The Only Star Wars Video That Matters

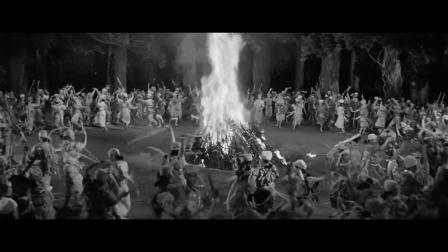But for as good as I think The Hidden Fortress may be, I prefer many of Kurosawa's other films, but this one does capture some of his signature style,
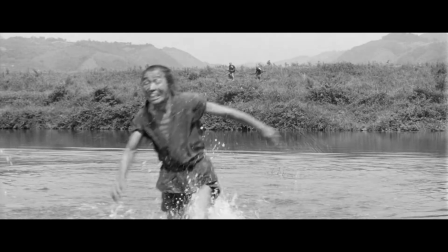like his expertise in shot composition,
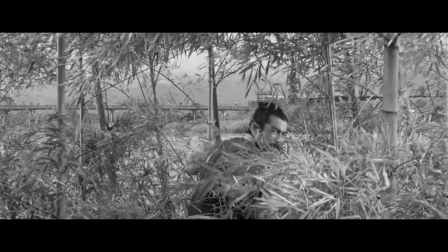patience and action direction, and attention to the natural world, all as tools to convey mood and atmosphere.
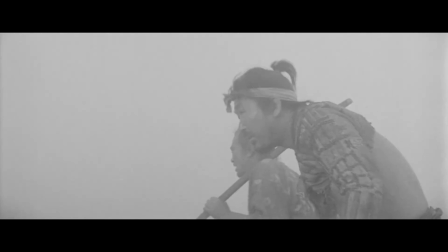There's a beauty behind it all. You should really watch this film instead of constantly wasting your time with all the Star Wars stuff.
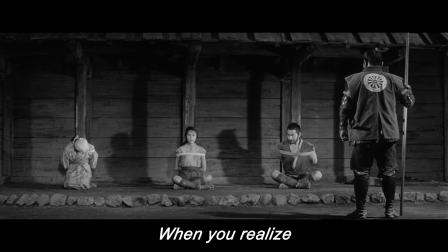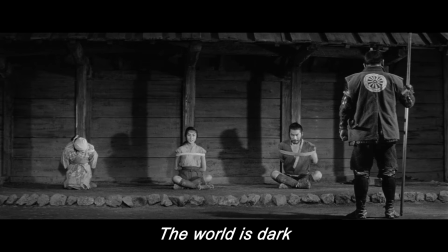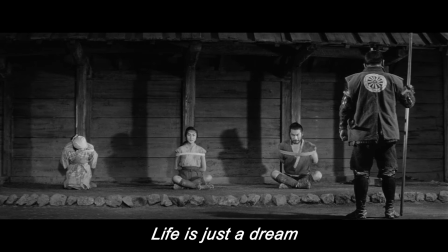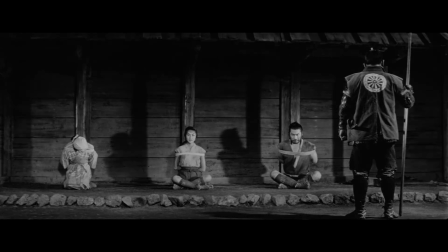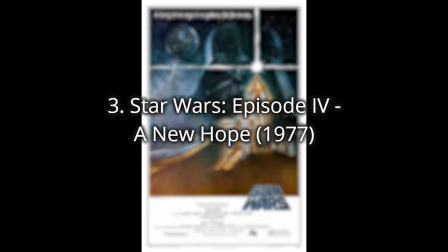Number three, Star Wars Episode IV, A New Hope.
The Force is what gives the Jedi his power.
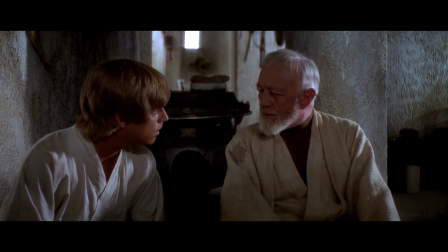It's an energy field created by all living things. It surrounds us and penetrates us.
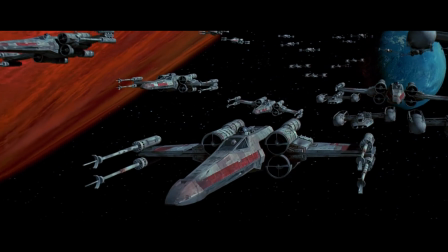It binds the galaxy together.
To get this out of the way, many of the special edition changes in the original Star Wars enhance immersion,
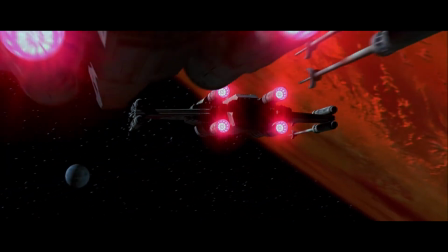such as the improved special effects during the film's climax.
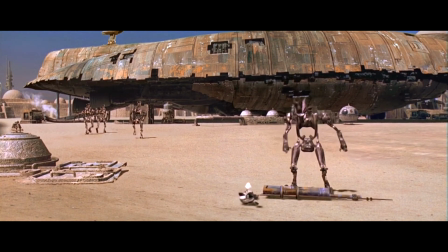However, some of the scenes in Mos Eisley, while understandable conceptually speaking, are a bit too jarring because it's often, but not always,
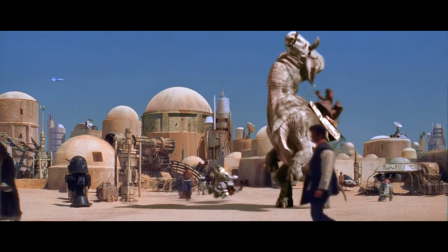obvious what is 1977 and what is 1997, and after.
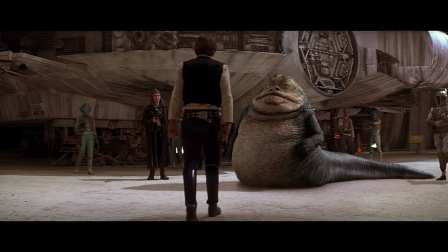In my opinion, the superfluous Jabba the Hutt scene should have stayed on the cutting room floor for multiple reasons.
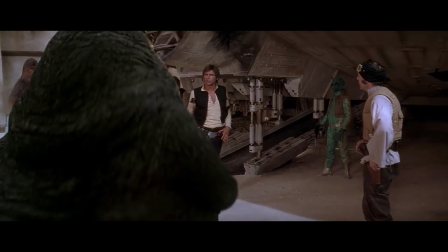Jabba, you're a wonderful human being.
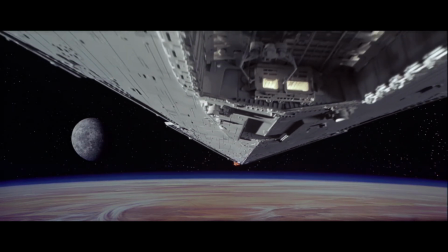We can enjoy the original Star Wars, or should I say, A New Hope, I shouldn't deadname and neither should you,
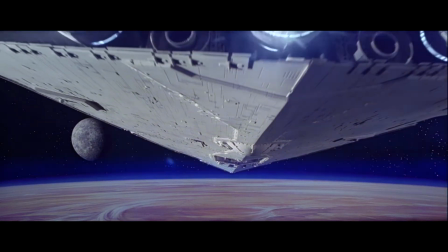in the context of these two paralleling trilogies,
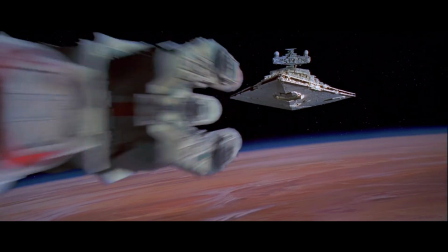or we can make an attempt to imagine we were in the audience back in 1977 on opening night.
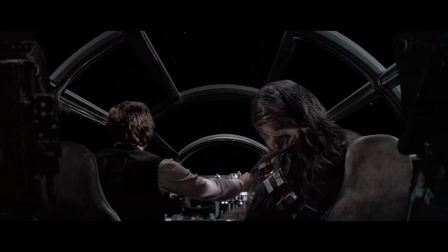The experience would be unforgettable, it's easy to take for granted how rich the iconography is when we are just so accustomed to it.
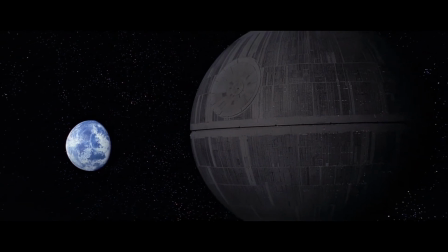And for better or for worse, Lucas successfully reconstructed culture. The cultural legacy is a bit misleading,
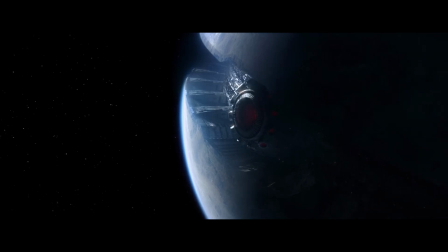as Disney's attempt to replicate the feeling of Star Wars is a simulacrum, distant from what A New Hope even was.
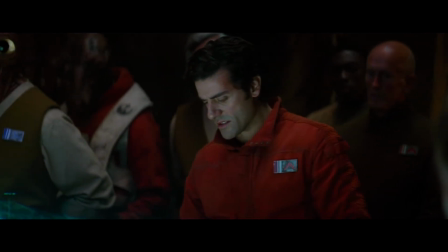This was the Death Star.
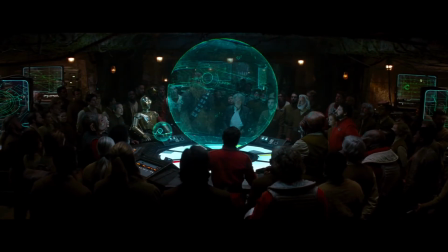And this is Starkiller Base. So, it's big.
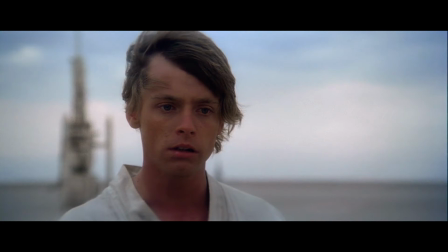The film is relatively slow, and it is more emotionally driven, pulling from influences of Akira Kurosawa, John Ford, and Sergio Leone,
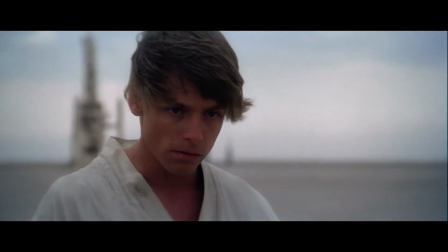there's an emphasis on scope as we cut back and forth between two different points in the galaxy as we go from seeing a desert farm
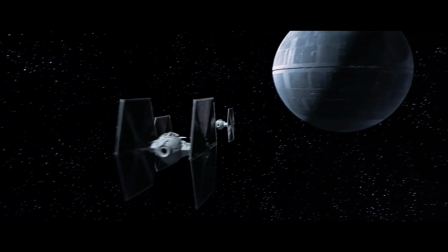to a battle station.
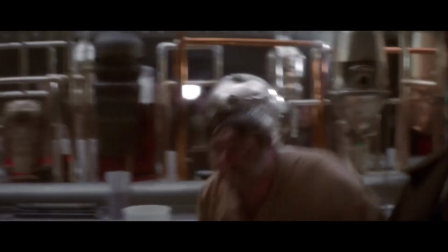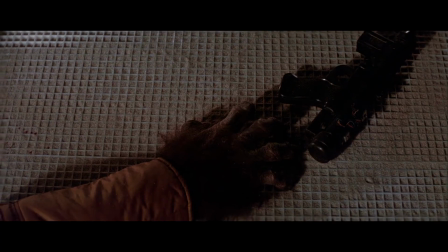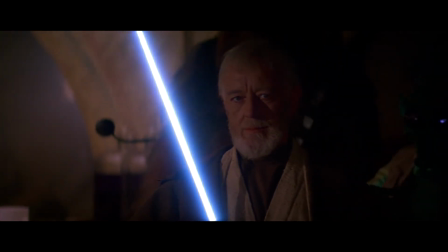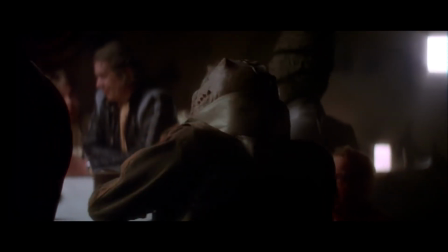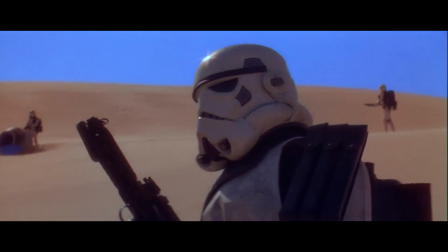A New Hope succeeds in its simplicity, by both embracing and subverting the familiar narrative beats of the hero's journey story,
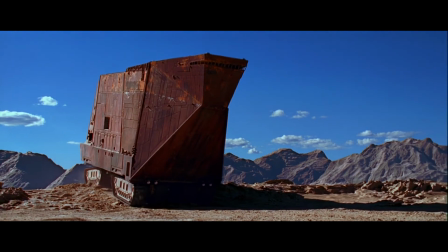while channeling Lucas' experimental sensibilities that began with his student films.
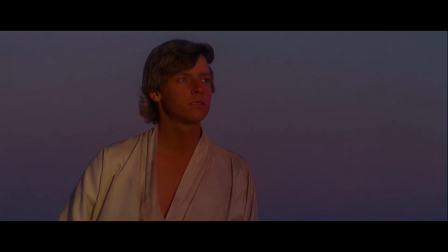I think what the film is truly about, however, is faith. Kenobi isn't the only hope, because there is always hope to be found.
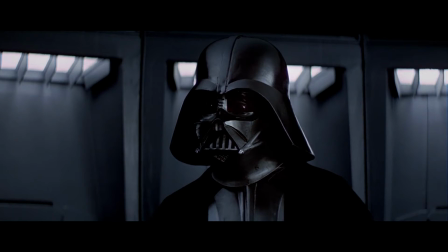The ability to destroy a planet is insignificant next to the power of the Force.
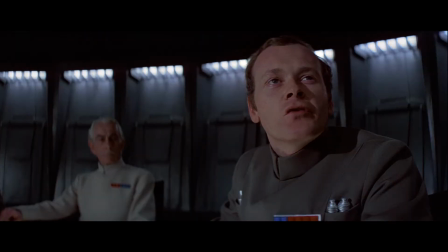Don't try to frighten us with your sorcerer's ways, Lord Vader.
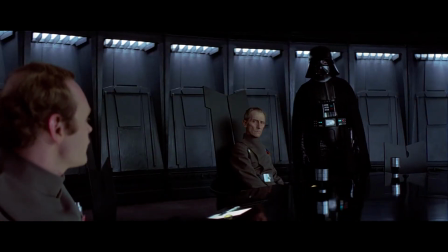Vader, your sad devotion to that ancient religion has not helped you conjure up the stolen data tapes,
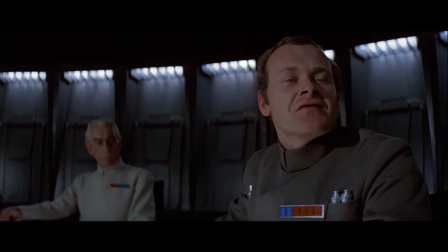or given you clairvoyance enough to find the Rebels' hidden fort.